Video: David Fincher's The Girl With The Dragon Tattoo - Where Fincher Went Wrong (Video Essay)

Now, if you did watch Screencraft's video, he talks about this scene in particular being much better at conveying information than Oplev's.
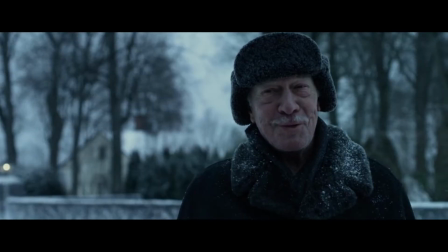Screencraft actually points out we get the information about all the characters by learning the conflicts between all the characters, instead of just having it thrown at us in a montage. Now, in theory this does work, but in practice...
Quickly losing track of who's who here.
Exactly. The problem with this scene is nothing's visually happening.
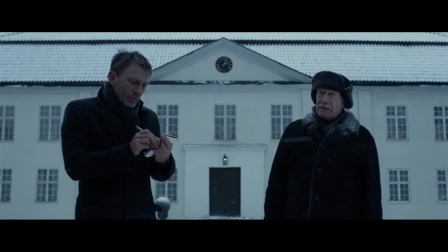The two characters are still, and they're just talking at each other, saying names and pointing at houses. We have no idea who's who, despite being led to believe that we actually do know who's who by the scene. Quickly losing track of who's who here. Now, this isn't to say that this isn't a good way of conveying information across to the audience. In fact, it's been done multiple times in amazing ways before. Some of my favourite scenes are just two people sat down talking to each other.
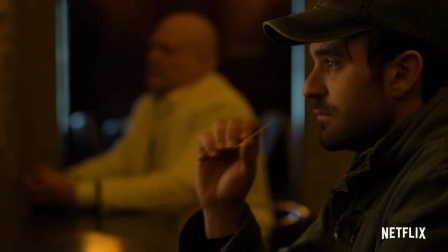In the recent series of Daredevil, there was a scene between Karen Page and Kingpin which was fantastic.
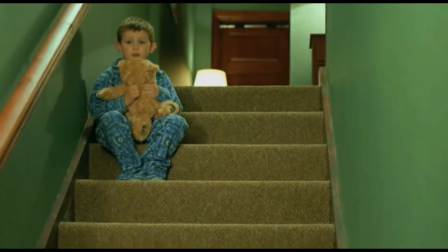And there's a 17-minute interrogation scene in BBC's The Fall, which is amazing. Seriously, go and watch The Fall, it's fantastic. Anyway, Quickly losing track. however, my main problem with this scene is not the fact that they're just stood there saying names and pointing at houses.
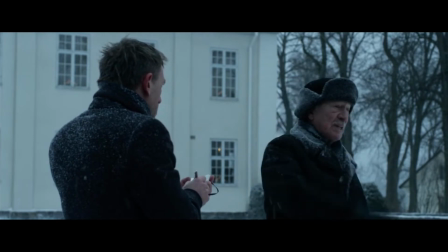It's actually the last name and the last house that I have the biggest problem with.
And you live there?
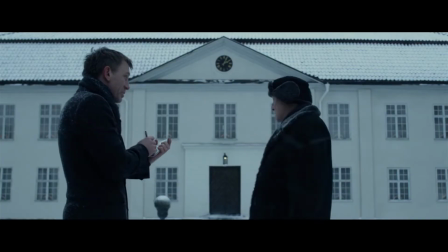Sorry? Your house. Oh!
A subversion, but definitely more in the way Fincher does a subversion. We get the implication of danger, the scene ending on a note of suspicion, the characters implicated in the story just for the sake of causing tension.
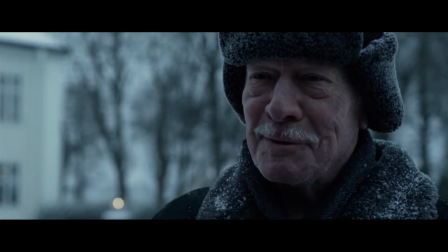The man who hires the detective should always be kept on the suspects list.
Thing is, it's good to have red herrings in a mystery story. However, this scene is never touched upon again, and nothing ever happens because of it. Why is it left in there then? Because Fincher wanted some tension to end the scene, probably.
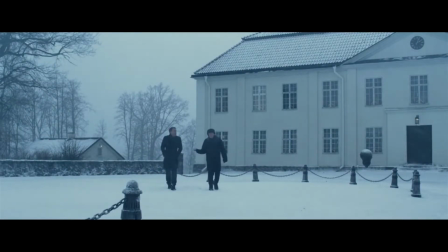Looking at these two scenes, it shows us that Fincher likes to create tension over anything else.
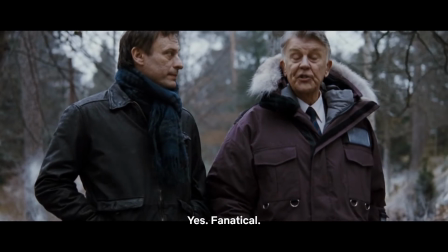Oplev likes to keep an interesting, weird feel to the story, going in a direction we haven't seen before,
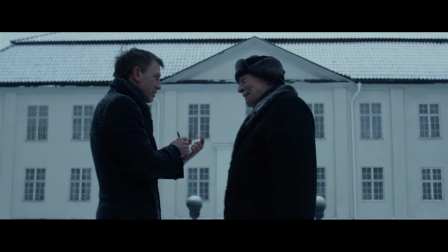whereas Fincher makes us think that Henrik might be the killer, but never follows up on this and doesn't do anything with this idea. I think the best way to see Fincher's attraction to tension in a story, even when it shouldn't be there, is to look at our next scene.
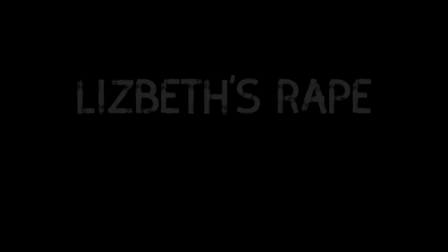There's no easy way to talk about this, and I obviously can't show the actual scenes on YouTube. If you want to skip it, I will put a timecode down there if you want to skip it. Right from the beginning of this scene, Fincher has a problem, and it's that we know something bad is coming. Now this may seem nitpicky, but it's a very small detail, and it's about what Lizbeth's psychologist is actually wearing. In Oplev's film, we get to see the psychologist dressed similarly to how he was in his office. We don't think anything worse than what happened before is coming.
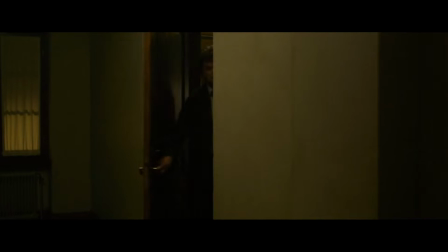In Fincher's version, we see the psychologist wearing a dressing gown. Now, while it might not seem like much of a difference, picture a slob who would assault a woman in his own home, abusing his own power.
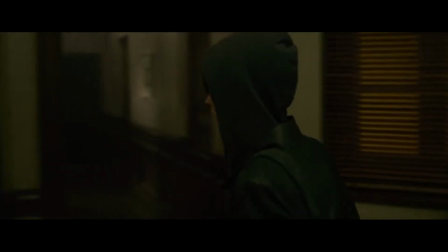Was he wearing a dressing gown? Now, while it might not be something that jumps out at you at first, it's something that leaves a small impression in your mind,
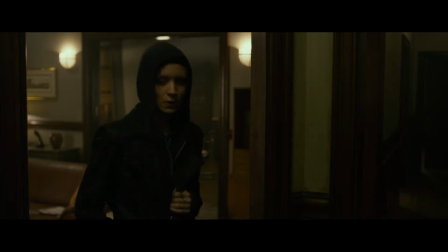and Fincher knows that, and it seems that he wants that to be in the audience's mind.
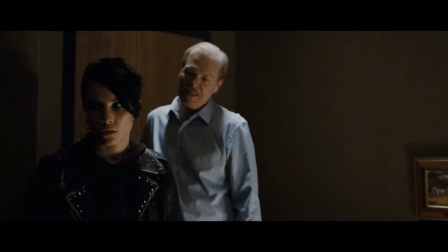But in Oplev's version, we get to see a man who sees himself as a professional. Now, from criticising a subtle detail in the scene to criticising one of Fincher's trademark things.
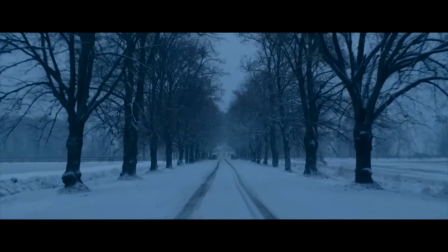No biggie here. Fincher's films have a very unique look about them.
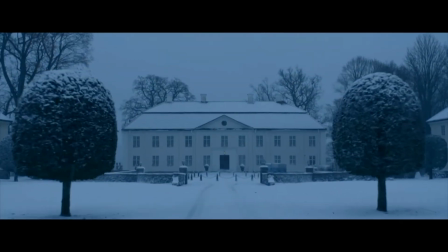They're drenched in a heavy atmosphere, very dramatic, scary, colourful, but dark and dim. And as before, this is where the problem lies. Okay, what do you see in this shot?
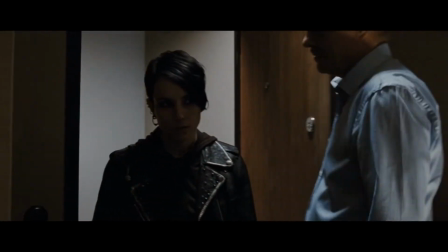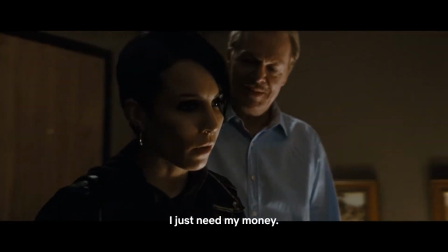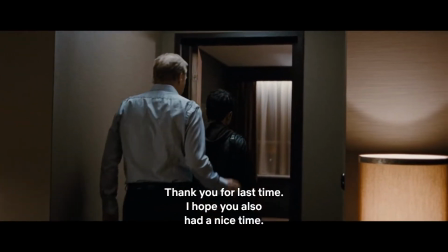Now what about this shot?
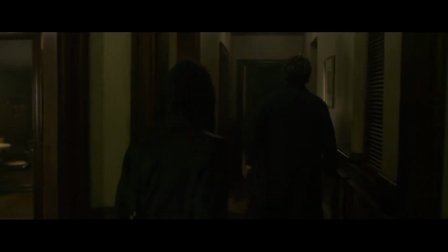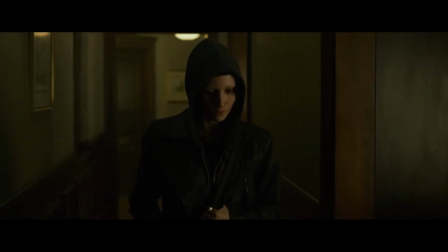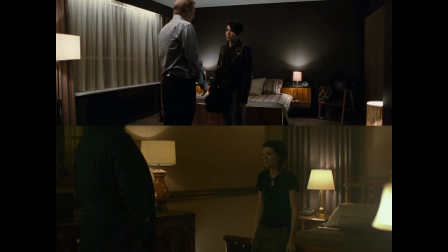Now if we compare two similar frames to each other, we can really tell that one film is trying to give off that the apartment has a more realistic,
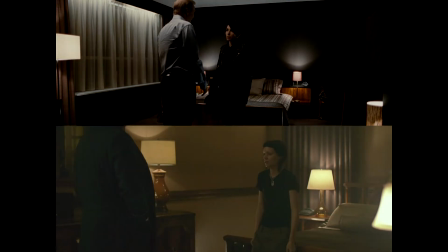safe look to it, while the other one goes for a darker and more dangerous look to it. Oplev's style of shooting gives us a realistic look at this world. The apartment could very easily be a normal person's apartment.
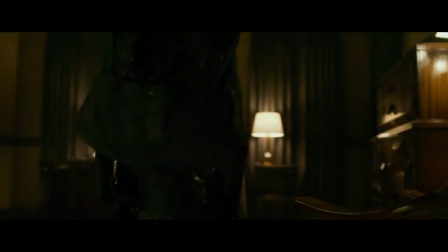Fincher's style floods the apartment in shadow, giving everything a sickly green tinge about it. And this is a signature move for Fincher. The problem is, it gives off the impression that something bad and terrible is about to happen. Now when the turning point comes in both scenes, we have extremely different reactions to them.
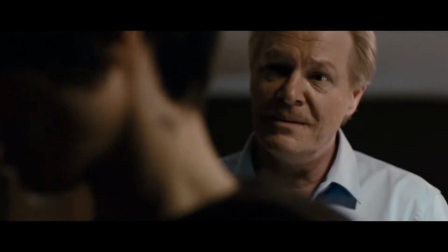In Oplev's film, we weren't expecting anything to happen, so when the brutality starts towards Lizbeth, we're there alongside her.
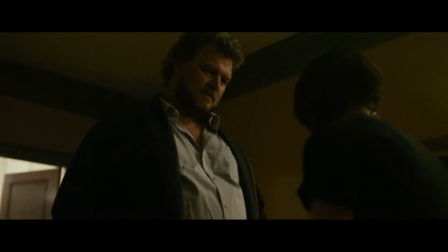But in Fincher's film, when the turning point comes, we kind of expect something to happen.
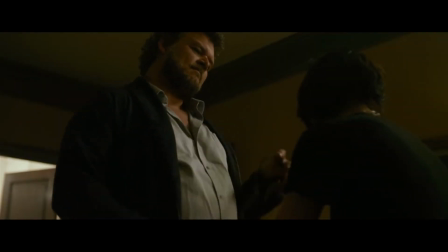We knew it was going to happen all along, and so it's more of a horrific relief that something has finally happened. Seeing such a brutal event take place in Oplev's film, in such a bright, well-lit environment, is really disturbing to see. Fincher's darkness and green hue, however, has already given us the impression that something is off, and so when something actually does happen, we're not that surprised to see it happen. We knew it was coming all along. While we're looking at the extraordinary in the ordinary setting, why don't we switch around and look for the ordinary in the extraordinary?
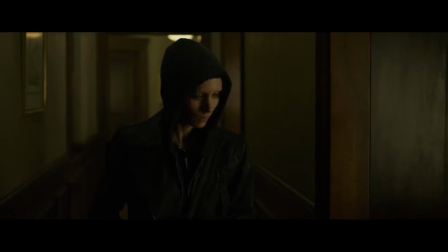In both scenes,
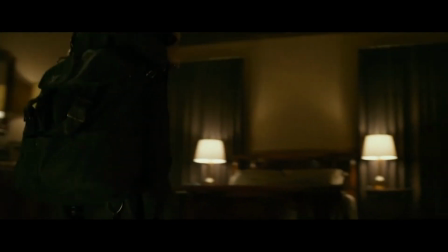we get to see a small character moment in the middle of the horrific event that shows the psychologist and what he's doing. In Oplev's version, we get an extremely creepy visual. However, Fincher, he can't help himself once again.
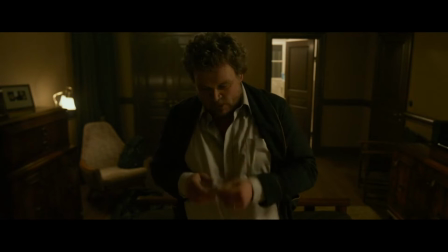I forgot to ask you. You like anal sex?
Oplev's character is scarier because he takes his time. He prioritises folding his trousers neatly as opposed to the woman strapped to his bed right next to him. It shows how he sees Lizbeth and shows how he sees the world as a whole. Fincher's character, well, like Fincher, seems to revel in the dark humour of the situation, cracking a joke before hurting Lizbeth. Oplev's film shows us this is like the real world, and then shows us a brutal event happening. In Fincher's film, a horrible thing happens in a horrible world, and it seemingly undercuts what the scene is actually about. While in the context of the film and the story it kind of works, it doesn't work overall, because we were expecting something horrible to happen in this scene, and the horror factor wasn't really there.
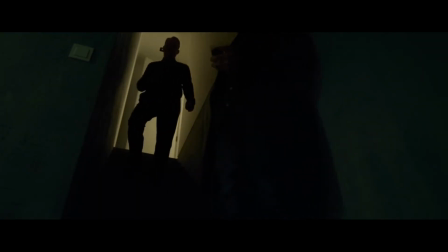Now, in the climax of the story, it was revealed that Martin Wanger,
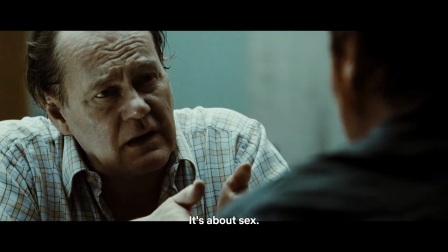who for the most part was the main suspect throughout the film, was responsible for the disappearance of his sister 40 years ago.
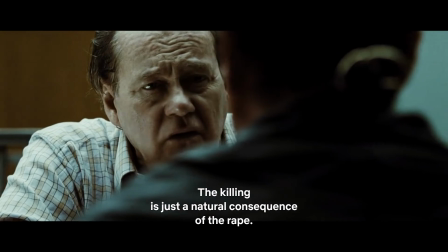It's revealed that he's a serial killer who rapes and kills women in the basement of his house. This scene is perfect to critique Fincher's style and show how it doesn't work in the context of this film. That isn't to say that Fincher's style is necessarily bad all of the time.